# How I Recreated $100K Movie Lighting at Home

that high drama, looks like a movie shot that you just saw was literally filmed in my bedroom.
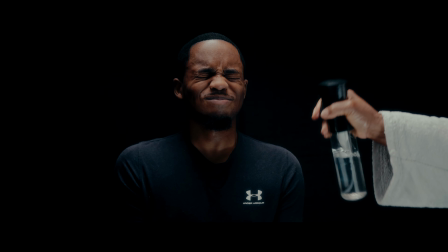0:26 With the help of my mother, of course.
Oh my. Okay.
No Hollywood set, no giant crew, just smart lighting and creativity.
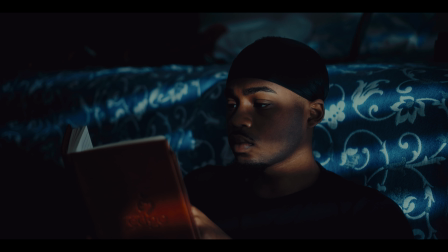0:38 And I'm gonna teach you how you can create those same shots in your bedroom or office or wherever you may have. By the way, excuse the do-rag. I'm trying to learn how to cut my own hair. You can see how it's going.
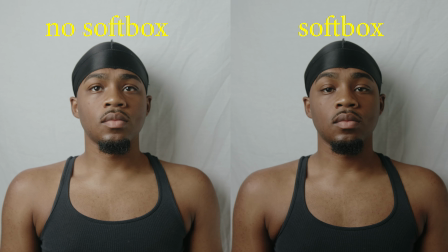0:51 This is part 2 of our lighting series, so if you missed it, go ahead because I talk about some very important things that you may know before replicating these scenes. Now, if you were to ask me my favorite film as a filmmaker, you'd probably think it's some 1980s black and white heartthrob about the epitome of, it's holes, like Disney holes.
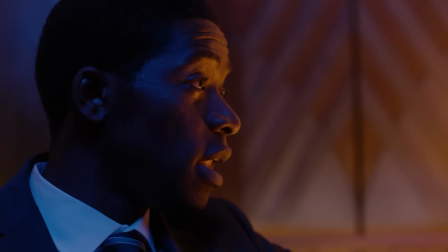1:12 But when it comes to my favorite cinematic projects, that's usually Snowfall or Euphoria.
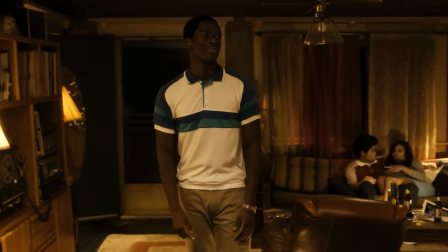1:17 The clean contrast, the emotion in every frame, and the color choices. And that's what type of energy we're gonna put into our shots today. So let's get into it.
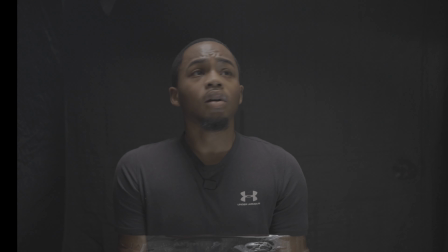1:27 So in our first scene, we're going for that hard, cold look of an interrogation scene. Now, we're using the Godox F200 by NOLED LED light matte panel and the Aperture 120D Mark II. Now, the way you can tell where the light is coming from is to see where the shadows end up.
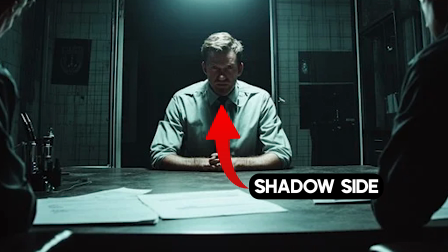1:46 So for instance, in a lot of interrogation scenes, the top is lit, but their eyes or maybe wherever is under them may not be as lit. And that's where you usually will use top-down lighting. With 5600 Kelvin.
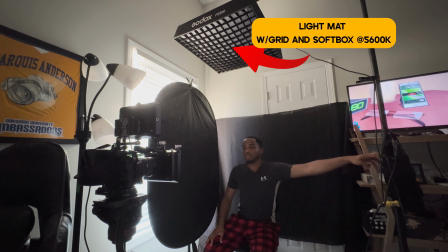2:00 So if we turn on my key light on top,
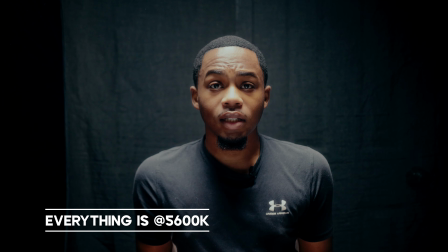2:06 comes out looking like this. This is not bad necessarily. It's just a tad bit too bright.
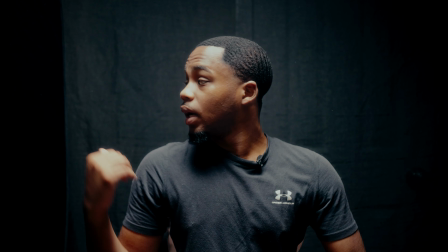2:13 See, the back I feel is too illuminated.
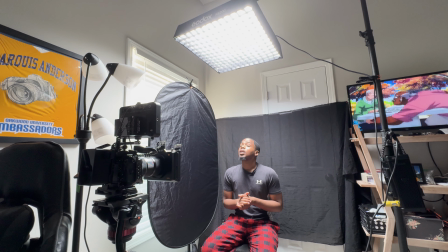2:17 This is with the diffusion on top, but I think we're probably gonna diffuse it some more.
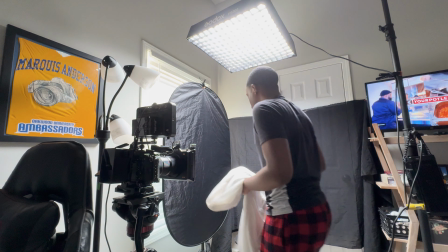2:22 It's literally to use a white sheet.
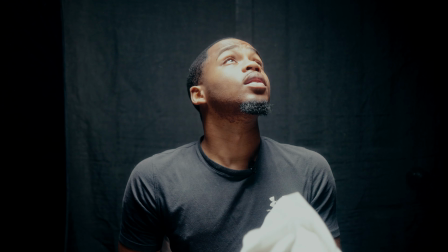2:28 So I'm going to drape this on top. Now we have a more soft image. As you can see, this is pretty thin, so you can kind of see the white wall behind it.
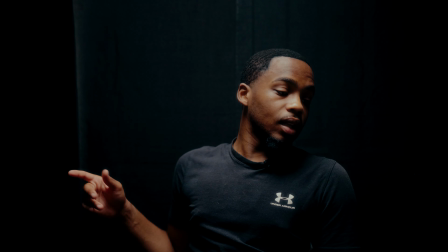2:44 What we're gonna do is cut off any light hitting that. And that's where you would actually use a skirt.
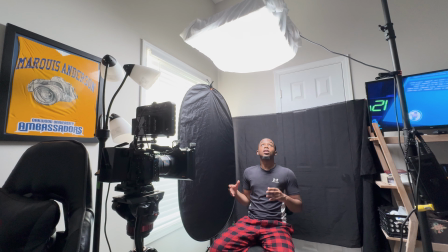2:51 So it's basically this thing that you drape on top of the light. I don't have it.
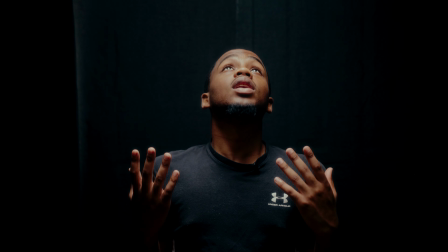2:57 I didn't realize I would need it, so we're just gonna have to make shift with what we have.
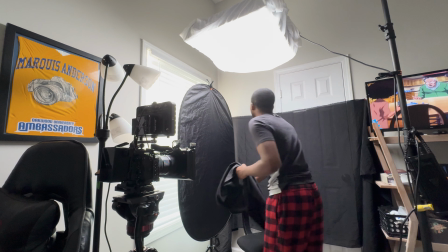3:01 Just use it to drape a little bit the light so you can control it.
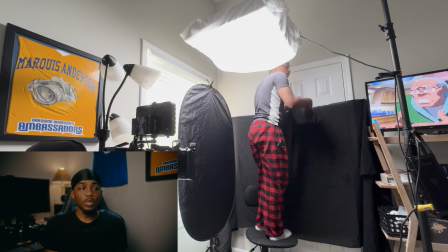3:06 Now, a skirt is used to kill spill from whichever side.
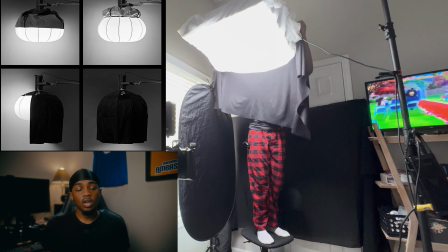3:10 Usually use it if you're using like a lantern modifier or if you're using an LED light panel like how I was using. This way it kills the light in different directions so that it can just only drape right on to the target that the light is focused on.
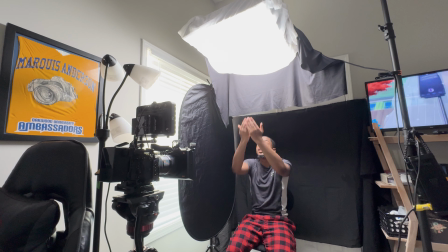3:25 It's obviously not wrapping the whole thing, but it makes it
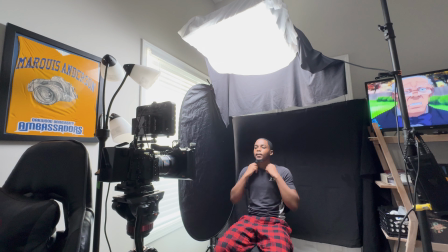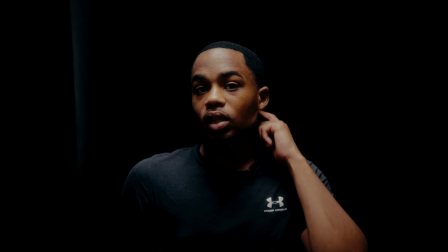3:36 this look can work. However, I want a little bit more fill in my face.
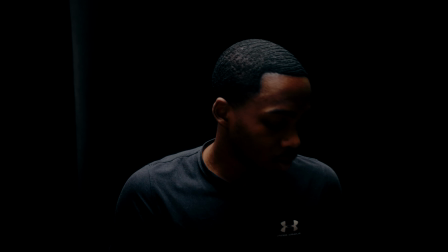3:41 And once again, we're gonna use something budget,
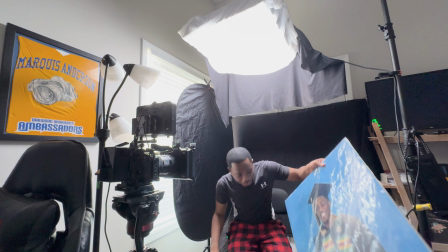3:45 which is this picture of me when I graduated.
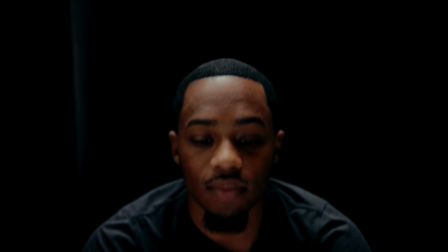3:52 But we're gonna use the white side to basically have the light bounce back into my face.
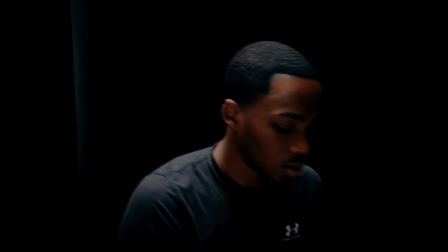4:01 However, I feel like I need a little bit more fill. So we're gonna use the 120D.
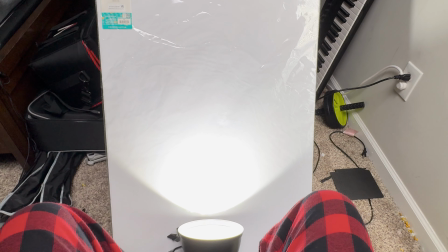4:10 Gonna place it right on the floor, hitting this, and basically the light's gonna bounce back right into my face.
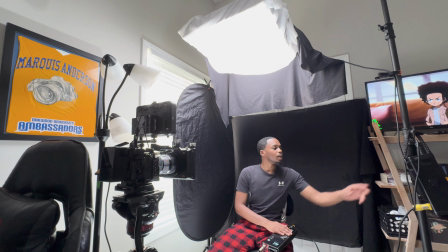4:19 Wow, look at that. It's pretty good. I'm matching my light here. This is also 50, is this 56?
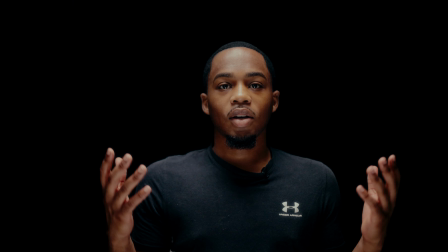4:27 Yeah, it's 56. So with that now and a little bit of grading, we created this black dark abyss.
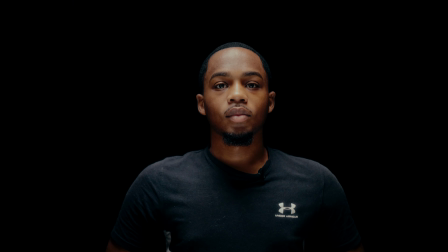4:35 Now the difference between this fill shot and the shot that actually made it to the final frame is that the fill was on 2 different sides.
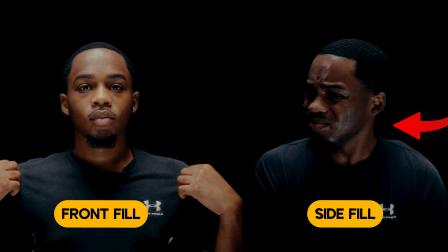4:45 So you can see here that this is what the front fill looks like and this is what the side fill looks like. The front lights up the whole face, but the side adds a little bit of depth to it.
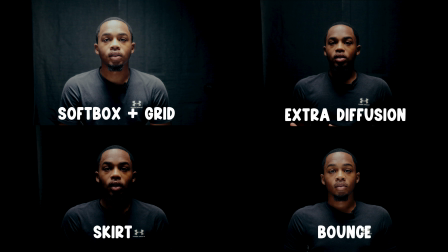4:56 And here you can see all the different steps. And I forgot to mention this before, but when it comes to our settings, we're shooting at our base ISO all the time. Your base ISO is basically where you're gonna have the least noise possible. Now my camera, the A7S III, has dual base ISO at 640 and 12800. However, usually when I'm lighting scenes with artificial light, I always keep it at 640 just so I can have the most natural, clean image possible to bring the light up to par. Now in our second scene, we're lighting a very small, cramped space, one of the bathrooms in my house.
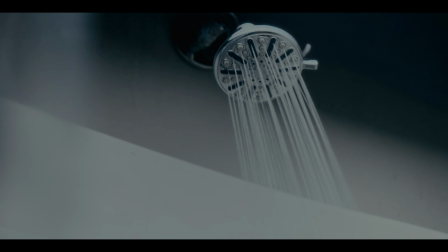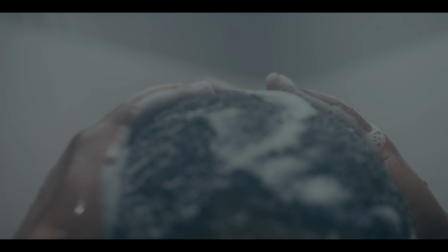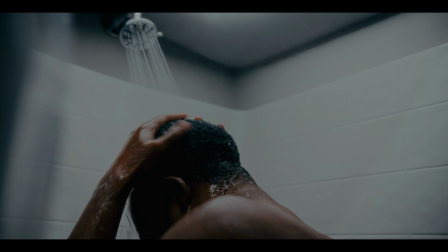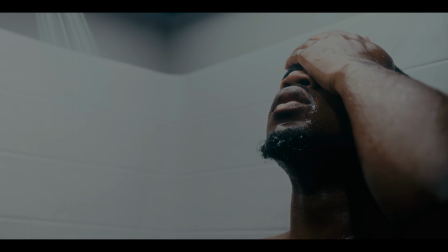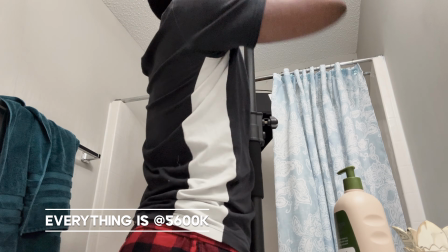5:53 Now I set up the light and it was pretty hard to do just because I don't have very tall ceilings.
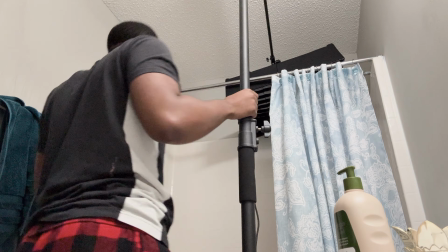5:59 But with this, we're gonna keep the grid on so that we can focus the light spilling down rather than out to the sides.
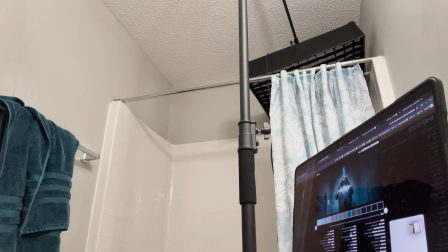6:04 With this, it concentrates right on top of me and simulates an overhead lighting that you may have in your bathroom or shower. The key to cinematic lighting is to keep it realistic and to light the space that the person is in rather than your typical lighting of the face. You're lighting the space so that you can move around, get different shots, not have to change anything, and trying to make it look as realistic as possible.
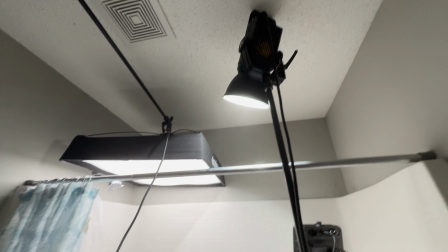6:27 After I put this, I then used my 120D Mark II to give a little bit of backlight just so it can separate my body,
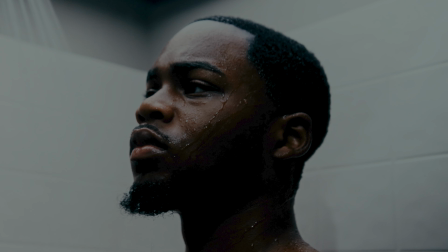6:34 and as well, if I turn around, you can still see my face. Now, it was very tricky to get my camera inside of the bathtub without it being wet.
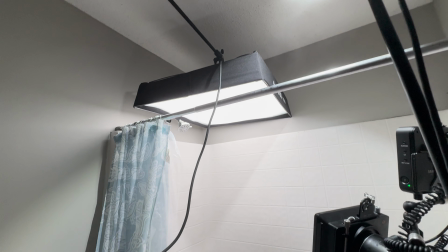6:42 That's why you see the angle that I have. Now looking back, I probably would have done maybe a top-down shot, but I was scared that you were gonna see my body and y'all gotta pay for that. So I did what I had. You can kind of see that because my ceilings were too low, you can see the light in the frame, but I just cheated and
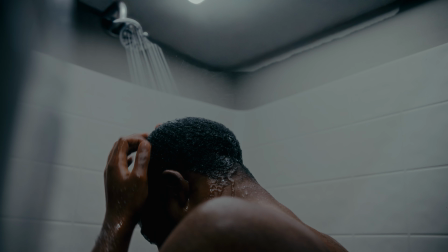7:02 kind of generative AI'd the top so that you couldn't see it in certain shots. But all in all, you can do this differently, which is by bouncing light, which we'll get to in a second. But you can also cheat it by bouncing light.
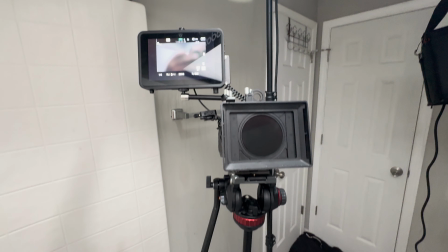7:16 But however, if you have a tall enough ceiling, this is a great shot that you can do to garner emotion and cinematic lighting.
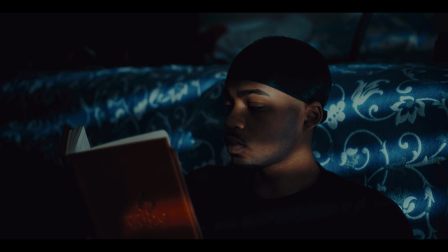7:24 Now the next scene we're going for is basically this at night book reading scene. Very dramatic, very contrasty with the blinds in the background.
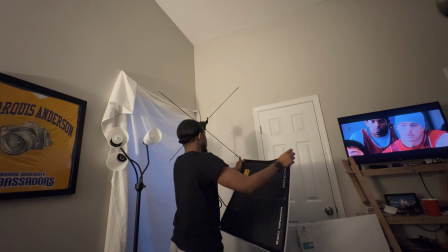7:35 Now, my first idea was to take the LED light mat and remove it from its softbox and place it right behind my blinds since I'm on the second floor.
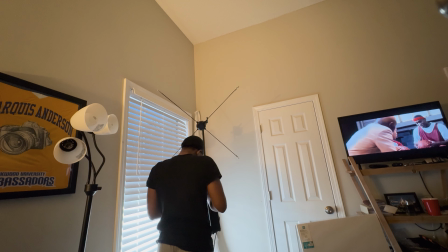7:44 However, the light was too soft because when you're doing these type of blind shots, you need a hard light source.
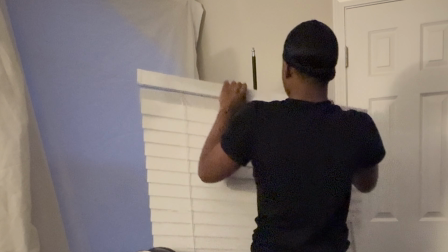7:50 So instead, I decided to actually take my blinds off and place it on top of a C-stand.
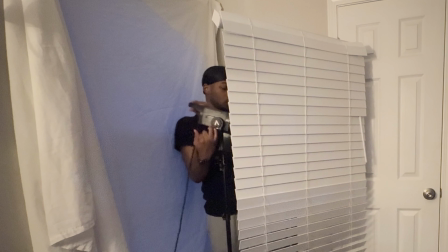7:56 From there, I took my 120D Mark II and just pointed it directly down into the shade with the reflector on it.
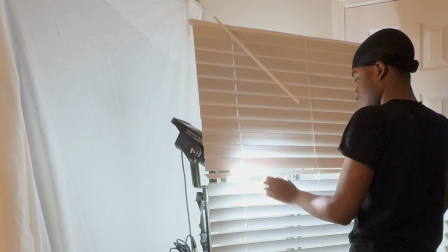8:04 I then opened up the blinds so that we can have that little shade effect.
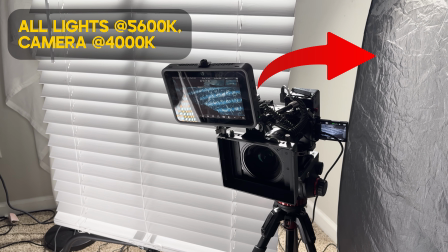8:07 And from here, we have our negative fill to the side just to kill a little bit of the spill.
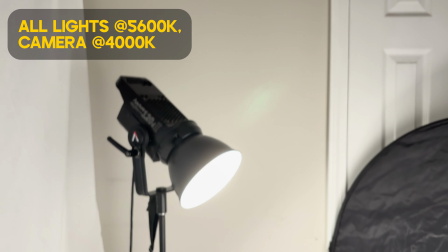8:14 And then in the back, as you can see, we have our 120D blaring through with the reflector on top.